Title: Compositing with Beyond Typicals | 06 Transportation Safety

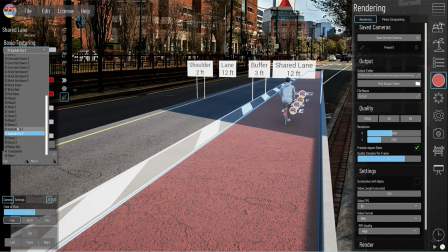And so you want to go to one of those asphalt dries or a concrete to get the color that you look and then you can
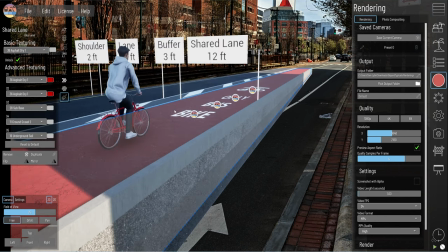you can change that color using these toggles and then we have one of
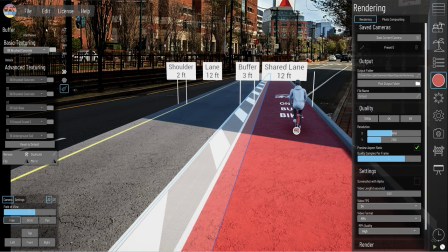the concrete materials here with this striped buffers section and this is actually a buffer section that you can get from the section library and you can just drag it in and and then these buffers they have the
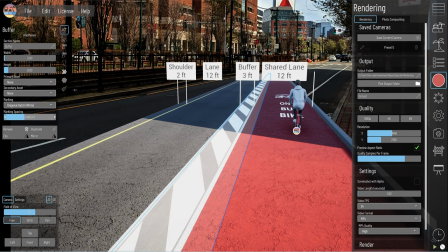markings the white and the yellow and then once you have them in you can change the spacing like this and then just one other note on these is you'll see
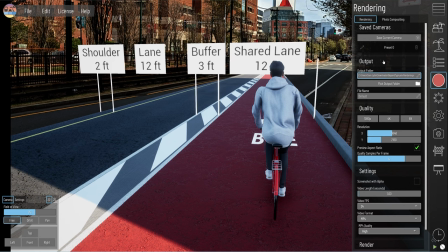that the labels are lower and they're white and that's just to match the contrast to help them stand out a
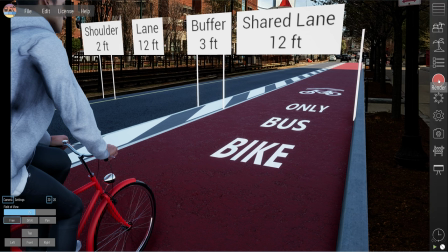little bit more against the dark background that we have here and we just want good composition. We want to both communicate what the projects do, doing, the lane widths, all of that, but also we want to make it look aesthetically pleasing.
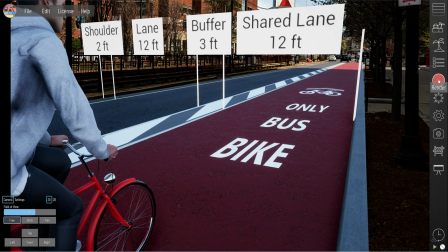That's often my own goal. And so this is how the final render turned out.
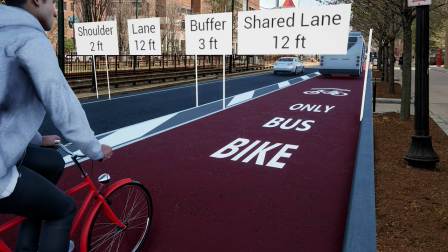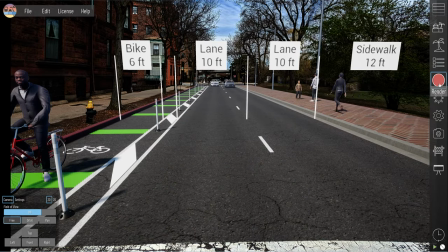Alright, for this next safety project that we're showing with a Compositive Beyond Typicals project,
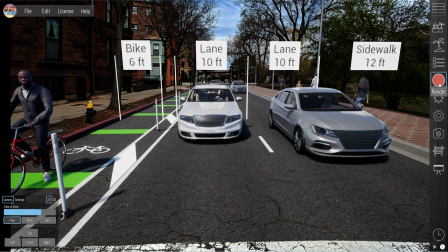This is one of my favorite all-time composites that I've done. This is another image in Boston.
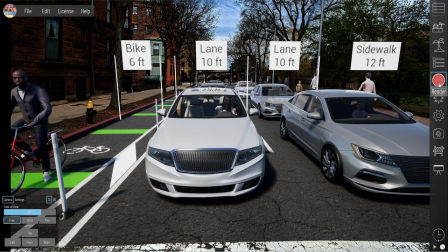And I've talked about foreground elements before. And this one, it doesn't look like there are any, but there actually are.
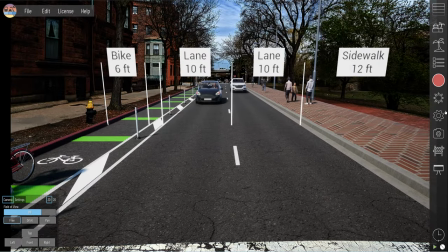If you look very closely down here at the bottom, this stripe is. There are two different.
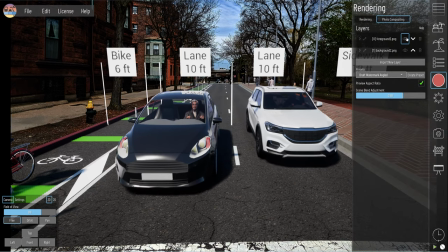And you can see it there.
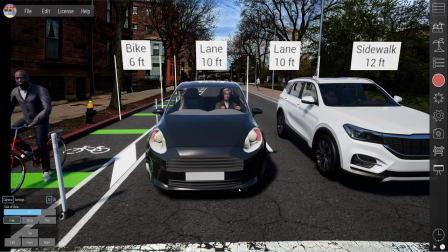And then we have a stop right here, so the cars come and they stop. you want to be mindful of a project like this from a compositing standpoint that you want to
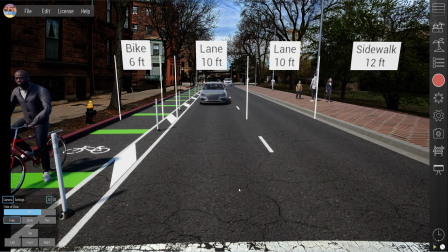probably just render it when the cars are pulling to a stop and then you just want to end your render or
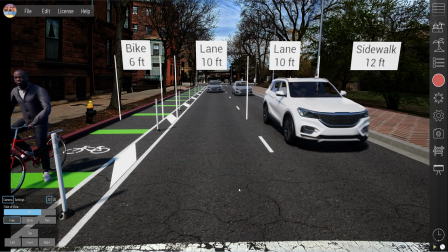you want to edit that out because it's going to kind of break the illusion when those cars go through the plane and they have that transparency and you see through them over
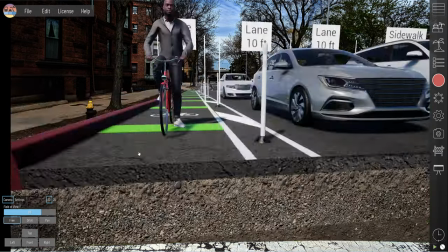here we have similar as before we have a buffered bike lane and then we have these delineators and those are all
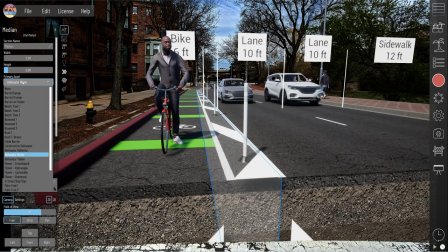available as assets and you can do the drop down select those and you can choose whichever
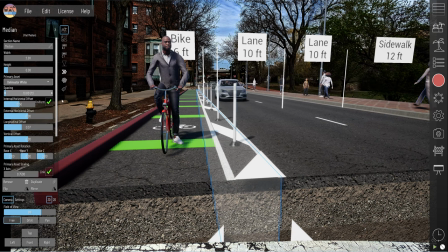one that you want and then you can change the spacing and so on to
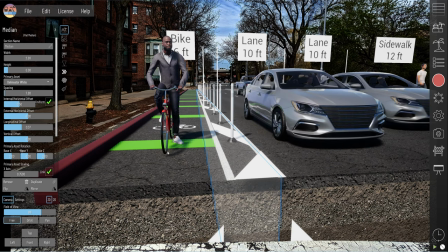get the exact standard that you're looking for and then with the bike lane we
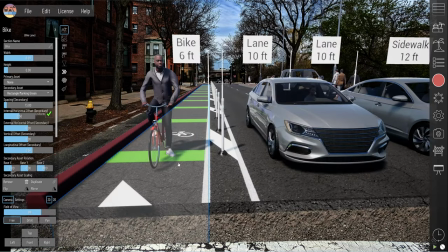have these alternating green patterns along with the
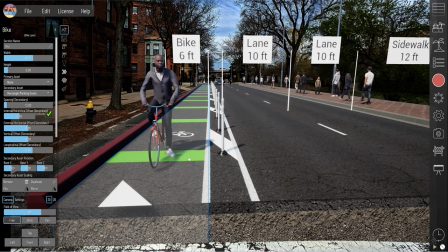bike marking and the rectangle green markings you can do here as a secondary asset or a primary asset and just
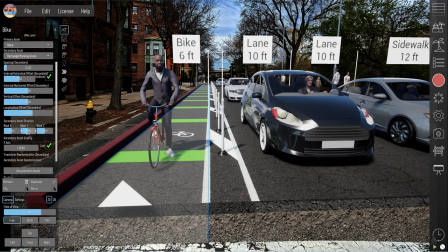repeat them and then you can also use the bike lane marking that's a default of the bike lane in here and then you can change the marking spacing depending on where you want
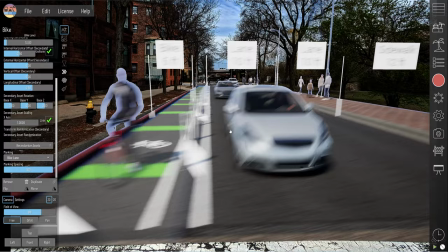that and you'll see this guy he's just hanging out here again you want to be mindful of the cars going through if you showed this too long it would be distracting
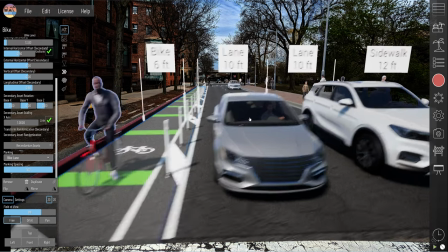because you're just like why isn't this guy moving forward again we have the lower labels here and we have some pedestrians we
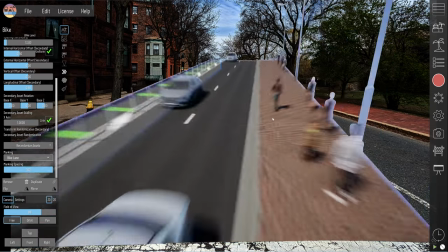have some standing and talking and then we have some walking you want to be mindful of them not walking through this the static pedestrians and
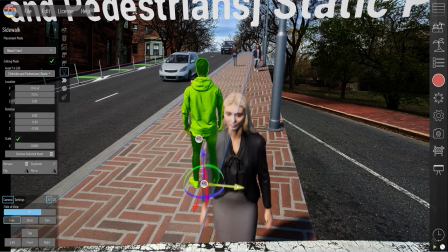that can very be very distracting so just be mindful of that and then we have some street
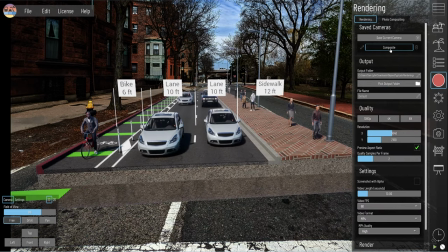lights all matched to this existing photo that we can see
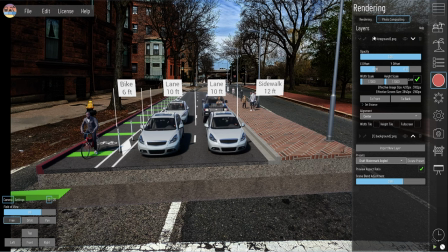let me just show you what that looks like like this
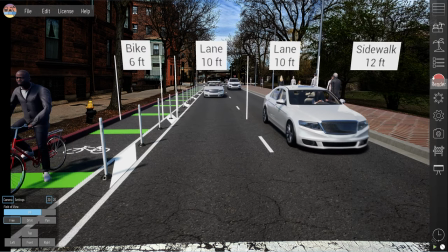and then you'll see here this is what the final render or what the final image looks like within And then Beyond Typicals, again,
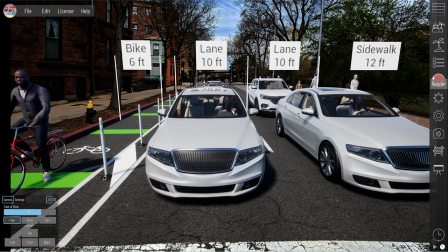everything's going to be a little bit darker. But now I'm transitioning to the final render so that you can see how cool this one turned out.